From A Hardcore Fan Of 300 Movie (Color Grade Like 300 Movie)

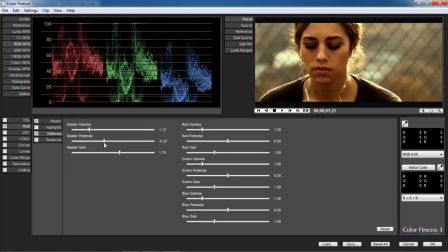[4:07]
It will just blow up the yellow color both in midtones and highlights. So this is before adding contrast and this is after. Let's work on shadows and make it a bit dark.
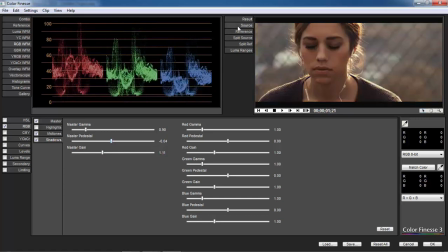[4:26]
Okay, let's compare it by the source. Original one, graded one. Far different than each other. Now, I believe that there is some redness over her face, and also colors got more intense than required.
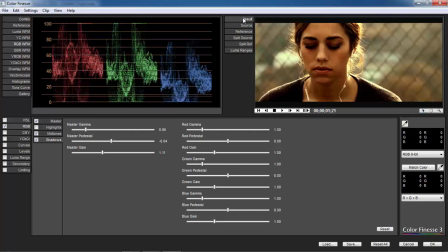[4:45]
If we change it through RGB controls, that will also start to lose color theme as well, but we can make it a lot easier by using HSL tab. and we will pull down saturation in master,
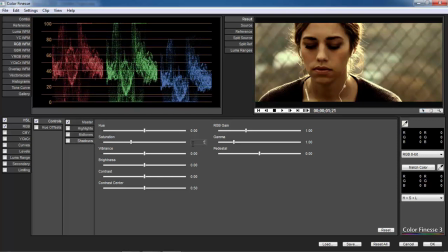[5:03]
and we will also make shadows in gray shade instead of perfect black or in any other color. And the other thing I'm going to do,
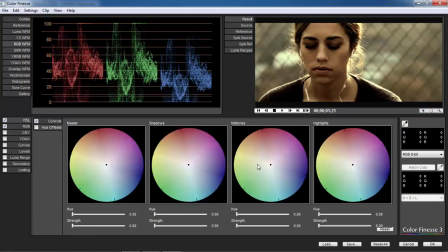[5:15]
go in hue offset and in midtones add some warm yellow. It will bring some milkiness, but don't worry, we'll handle that by adding some blue tone in it.
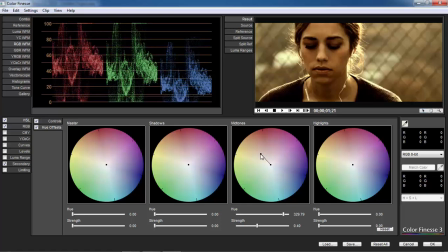[5:29]
By adding blue color, we'll just avoid flatness and also make footage bit more bright.
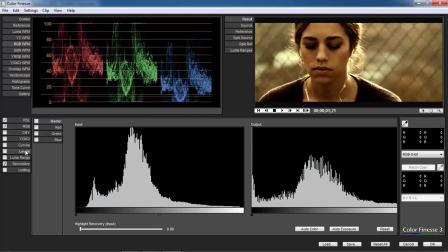[5:37]
So here is a new way to do it. Go to levels. Under blue channel, let's increase blue midtones.
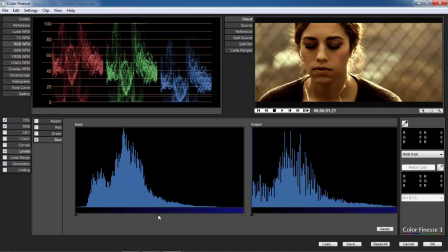[5:46]
Not very high, just little amount will be sufficient. Let's check its effect. It will make footage little bright and pull down yellowness.
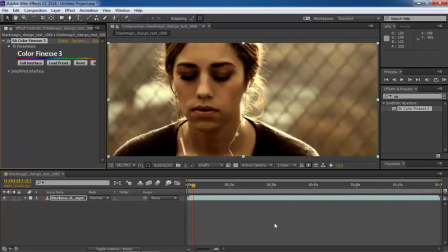[5:57]
Alright, we are done. Now I will show you some tricks. It doesn't necessary that you will always achieve everything on just one layer. No, never. Often we work on several layers to achieve a great look.
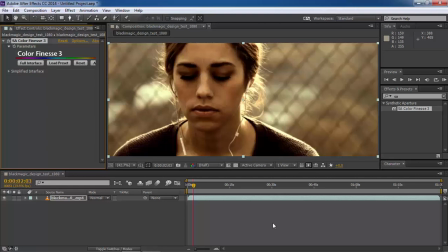[6:16]
And for this one, we will have to do so because when we move further,
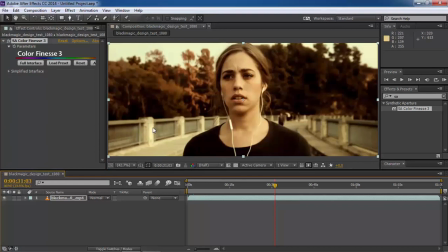[6:22]
it has background here, but that's looking quite flat. We'll have to work on it so that shadow and textures on it bump up. Background should be some noisy. To enhance it, just duplicate the layer.
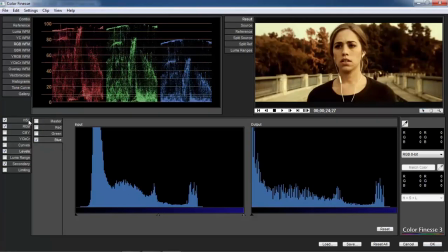[6:39]
Now use full interface again. And here we are not going to change RGB settings as they are doing well.
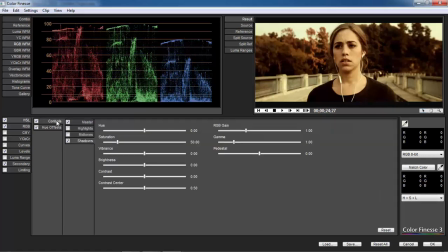[6:48]
We will play with HSL tabs control panel. Go to midtones and keep its saturation to zero. It will push scene towards gray shade, but don't worry right now.
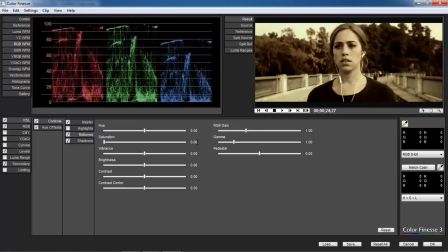[7:02]
Just focus on the background. For that, let's play with gain, gamma, and pedestal once again. Bring down highlights and increase midtones light. I'm doing it so that background will not have much shine due to sunlight.
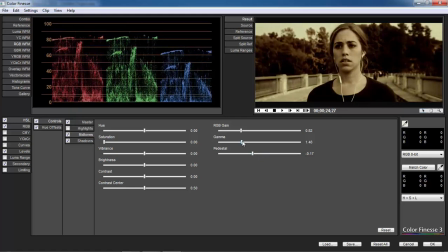[7:21]
It will have uniform light with dark textures. Let's check it. Good enough. Go into shadows tab and I'm not gonna to disturb saturation because it's already 50%.
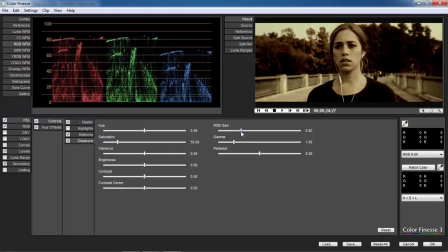[7:37]
So again, we will change lighting on shadows and try to distribute it uniformly. Well, in this process, it will become some foggy, so don't worry about that. We will control it by using blending mode. Just OK it.
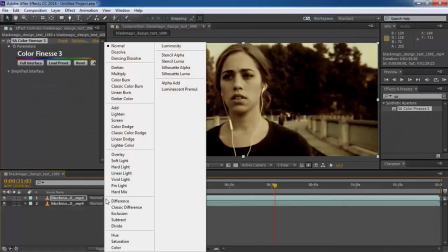[7:55]
Now, time to set its blending mode to soft light.
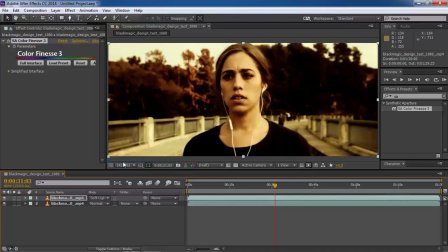[8:00]
It will get merged with the bottom layer with huge color intensity. So, pan opacity parameter by pressing T key and set it to 50%.